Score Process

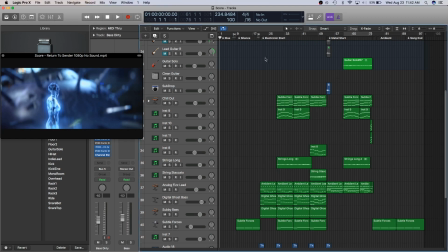0:00 Okay, so I'm going to kind of do something a little bit different with this video. Is instead of doing sound design process, I'm kind of doing what was my process for creating a score for a college assignment, actually for my audio for video course. It was just a complete sound redesign for the Halo 2
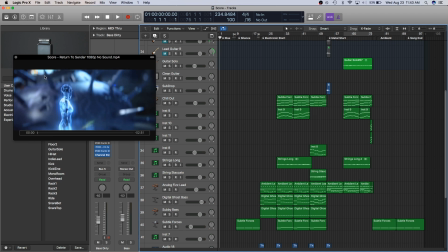0:20 cutscene Return to Sender, where he takes the bomb and flies it back. Um, and I completely redid all of the sound, from music to sound design to dialogue.
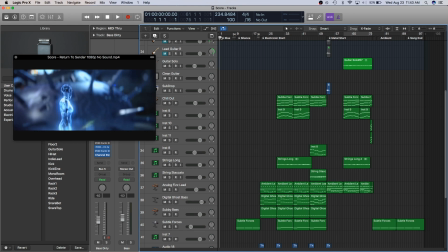0:32 I completely re-recorded all of that. So this is just the musical part of it. And I kind of wanted to use this to illustrate what is different about scoring for movies and trailers and cutscenes and stuff like that compared to regular everyday music on the radio and music for video games specifically.
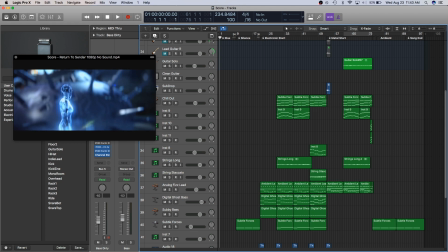0:51 Um, First off is, unlike music on the radio and albums, stuff like that, this is not necessarily about its own story. It's not necessarily about the members and showing off their talents and all that stuff.
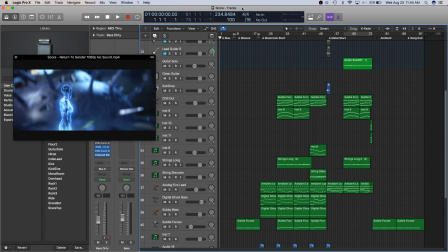1:06 It's not individualistic. It kind of exists to serve a higher purpose, and that purpose is the video itself. It's not like video game music in that it follows what you see on screen a lot more carefully.
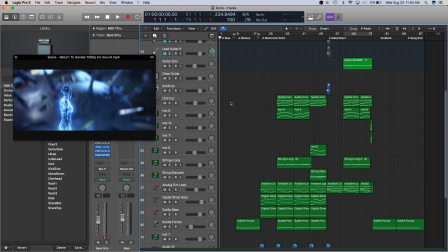1:23 It matches visual cues. When you see something on screen, usually there's cuts. There's the pacing of it matches with the music. And so with video game music, you don't have that luxury because it's not on a linear format. Obviously, there's ways to make it slightly more linear,
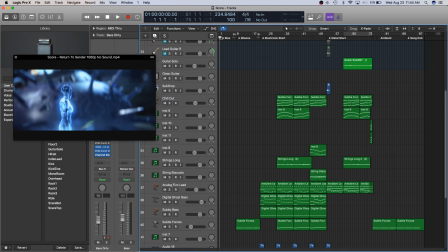1:42 but it's still not as it will never be as linear as a movie trailer or a video or something like that. Lastly, what the scores need to do for film is it needs to provide the pacing.
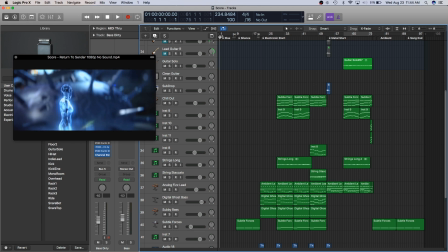1:57 First off, it's the pacing. It kind of builds tension. We need to build tension. It helps kind of lead what you see on screen along. And it also helps reinforce the emotion or the feeling of the video as well.
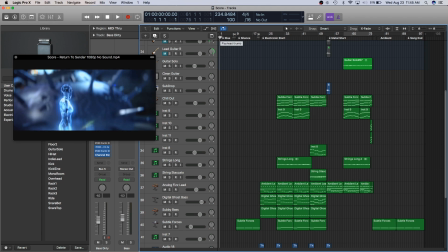2:13 So obviously, like, if you have a chase scene, you've got drums going and it's kind of upbeat, it's kind of fast, it's kind of frantic to kind of give you that pacing, like this is a high tense situation. If there's like a death scene or something really sad on screen, you have strings, you've got,
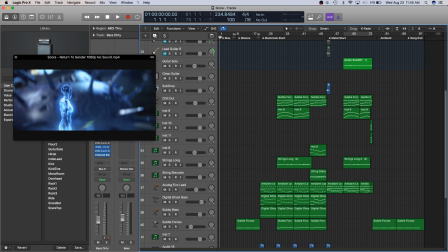2:29 piano, it's slowed down, it's removed, it's open, it's in a minor key, stuff like that. So it kind of, the music is just reinforcing what you see on screen and hear with the dialogue. With this, I went in and tried to make sure I knew what the pacing was. I went in and tapped out a tempo.
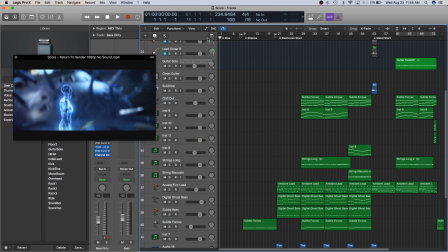2:47 I watched this without any sort of sound. I even pulled the sound out of the video file. First off, I started out, tapped out. I wanted this rise at the very beginning where the bomb is still activated and it needs to be deactivated.
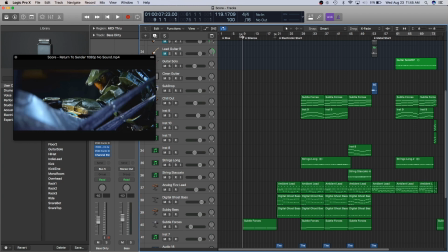3:00 It starts off super high tense, and I added that in. As you can kind of see, I've got these little titles here that I added in to help myself with the pacing.
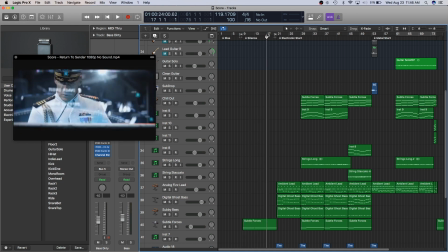3:08 Then here it should break out completely and just be some silence. I added a little bit of stuff in here, but it's relatively removed and focuses much more on the dialogue than anywhere else.
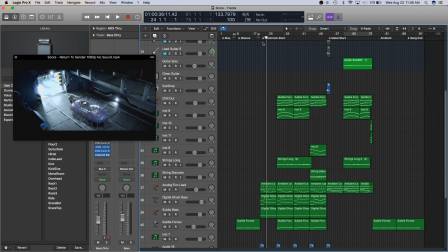3:19 It starts off with an electronic part that I wanted to do, and it helps kind of build the tension in this
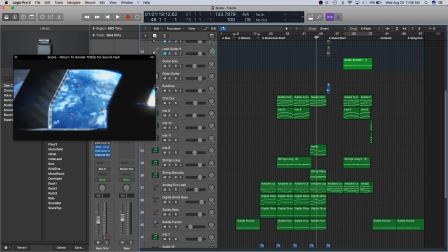3:27 scene here where he's kind of taking the bomb up the elevator, out to the airlock,
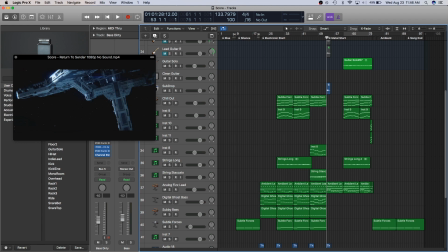3:32 and then opens the airlock. And then once he opens the airlock and gets out into space, it's kind of the climax of this video. And it's epic, it's grand, it's ridiculous. So I added this like heavy metal kind of vibe with some strings. And then once he's back in this scene, I made it much more ambient and removed again, similar to up here with the silence.
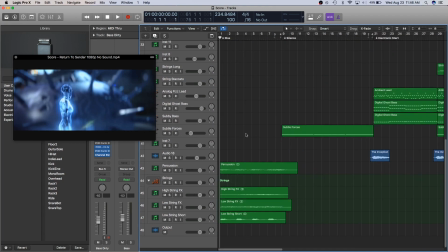3:52 So first off, what I did to kind of give you that frantic, you need to act now, this is high tension, like very tense situation, is I added some percussion and some cellos.
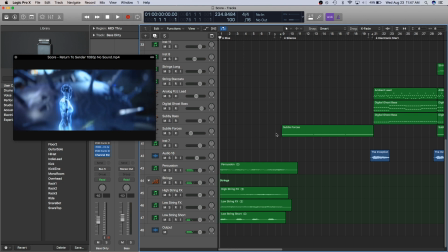4:08 Again, just very dramatic, very tense. And I add these rising strings here.
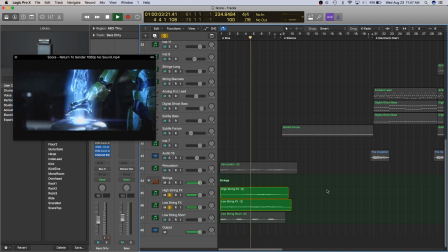That matches pretty much exactly what you see on screen with his hand touching the bomb.
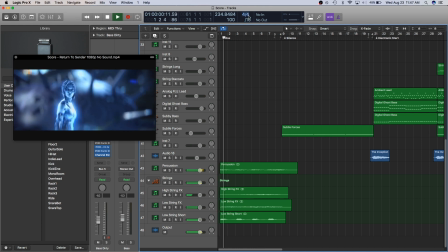4:27 Together, this kind of helps build this really high tension situation. The dialogue is helping reinforce that. And then he did it. Everyone's safe. You can take a break now. This is kind of like the breath. There's dialogue that's happening in this part, which I'm giving the space for.
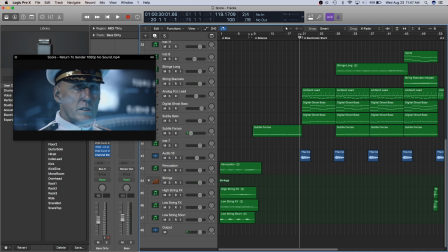4:46 And then once he says, like, I'm going to give the Covenant back their bomb, it's like, okay, now we're back up, we're rising again. And to do that, I had this part right here.
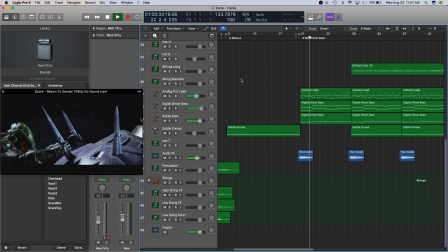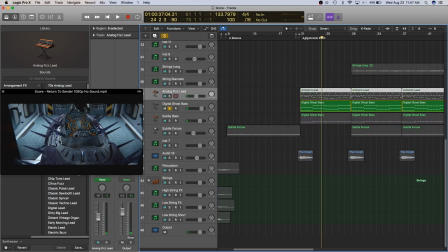5:02 what I wanted to do is have a pulsing line. So with this, like the pulse is really helping pace the piece together. It's also helping to kind of build up this tension again. Just simple 4 notes over and over and over.
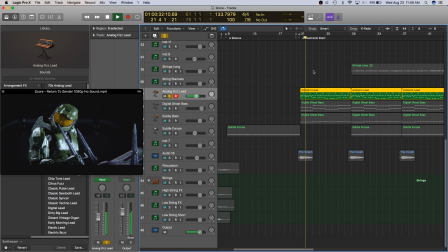5:23 And then I have this line, which just matches that bass line as well.
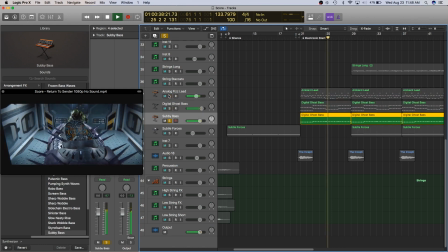5:29 And I have a really low sub bass line, which you can barely hear.
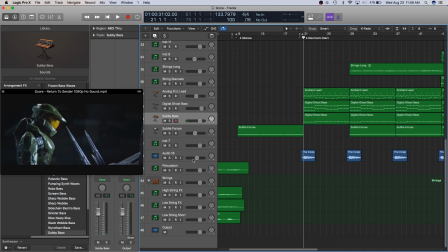5:35 And that's all helping to kind of give this big soundscape that helps rise the tension, as well as this ridiculous sound.
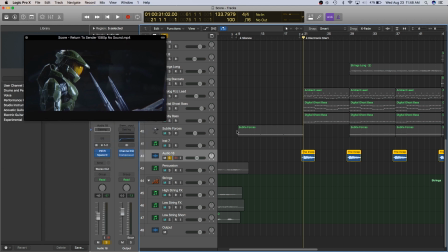5:42 It's basically the Inception sound that I pitched to match the key of the piece, as well as ran it through a ridiculous 12-second reverb to kind of just, you can kind of hear it all the way out until pretty much it starts again.
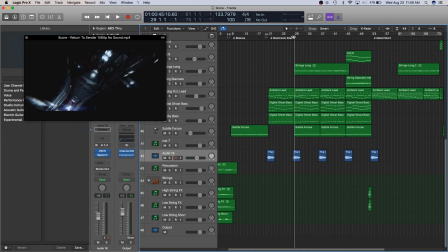5:58 It continues to tail off. Again, to help kind of have tension high, help with the pacing as well.
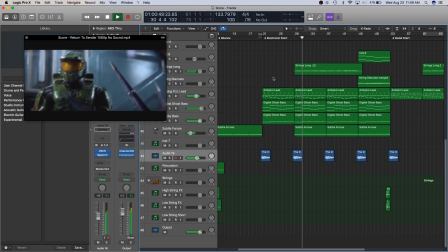6:06 Brought in strings to kind of give it less repetitive feeling. It's the same parts over and over and over.
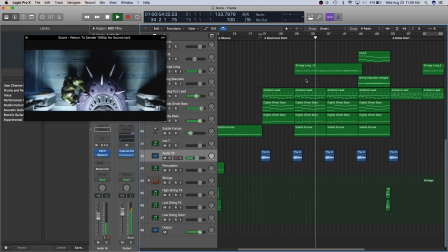6:12 The strings are coming in, helping make it a little bit more epic.
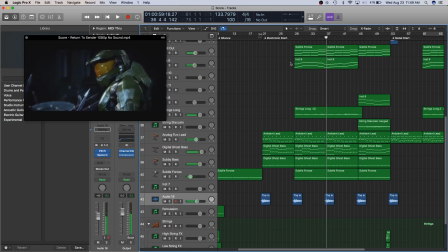6:18 And as you can kind of see with this part, I went up with the strings and went down. And then before I went into this next part, I brought it up and then down and then back up again. So you can kind of hear
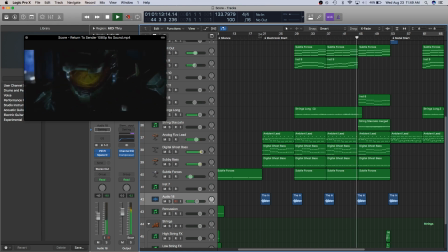6:33 the strings go nice and high. And then I move into the staccato bit, where I've got the strings here.
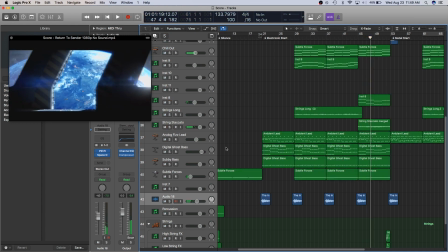6:41 Again, doing more pacing and tension rising.
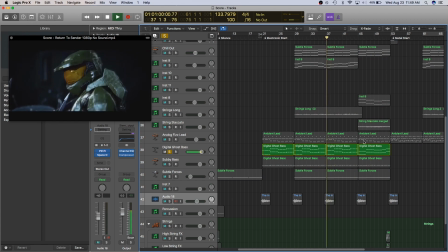6:45 And then, whereas in these first 3 measures, or phrases, I had it quarter note pulse. I have an 8th note pulse here. Again, rising the tension. You know that something epic is about to happen.
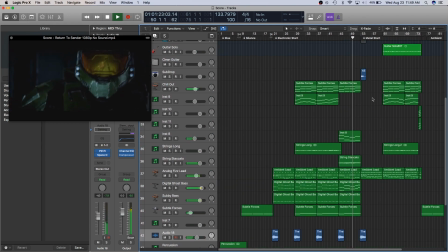6:59 It's about to fly in space with a giant bomb, so I wanted to help build that up as much as possible.
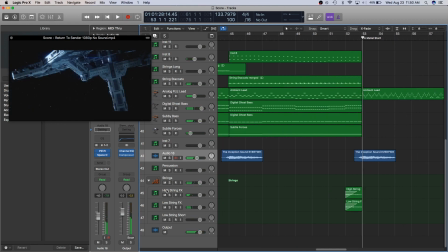7:06 And again, added that kind of string rise in here that I even faded in.
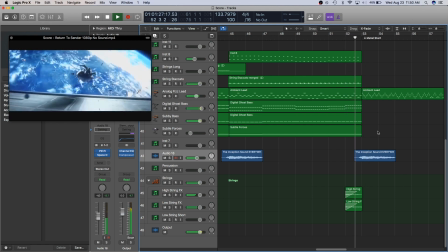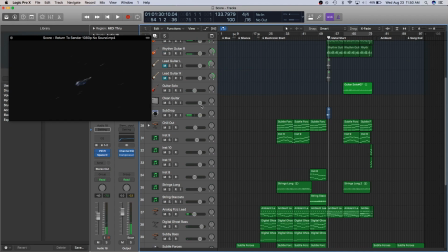7:16 Big hit. So I led into this with the strings and all the, this giant buildup. I added parts in here and here and here and kept adding and adding and adding.
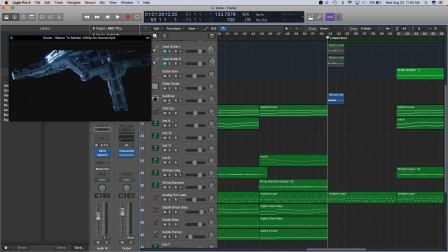7:25 And then finally moved into the big hit where I've got a sub drop in the key of C, which is where the song is in.
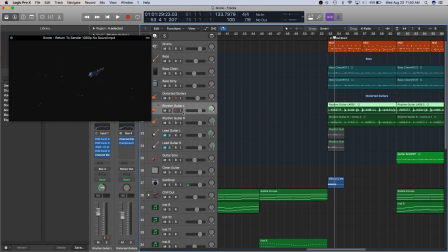7:32 Helps that hit. I've got double-tracked guitars, which sound bigger and badder and meaner than just a single-track guitar. I've got double-tracked bass, essentially. It's the same. It's actually not necessarily double-tracked, but I just split it up and ran it through a completely different signal chain.
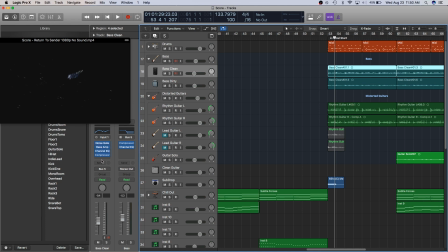7:48 So here I've just got a regular bass amp and some EQ and some noise gate, stuff like that. Here I ran it through Pod Farm, which is a kind of a cheap guitar amp simulator, and then helped kind of build this big meaty bass sound.
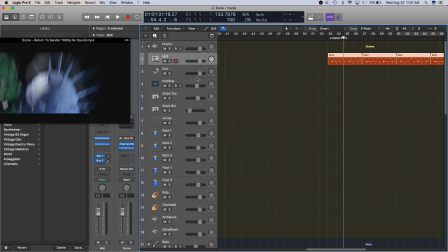8:06 And then with the drums, I also wanted to make it big and ridiculous, so I took the kick drum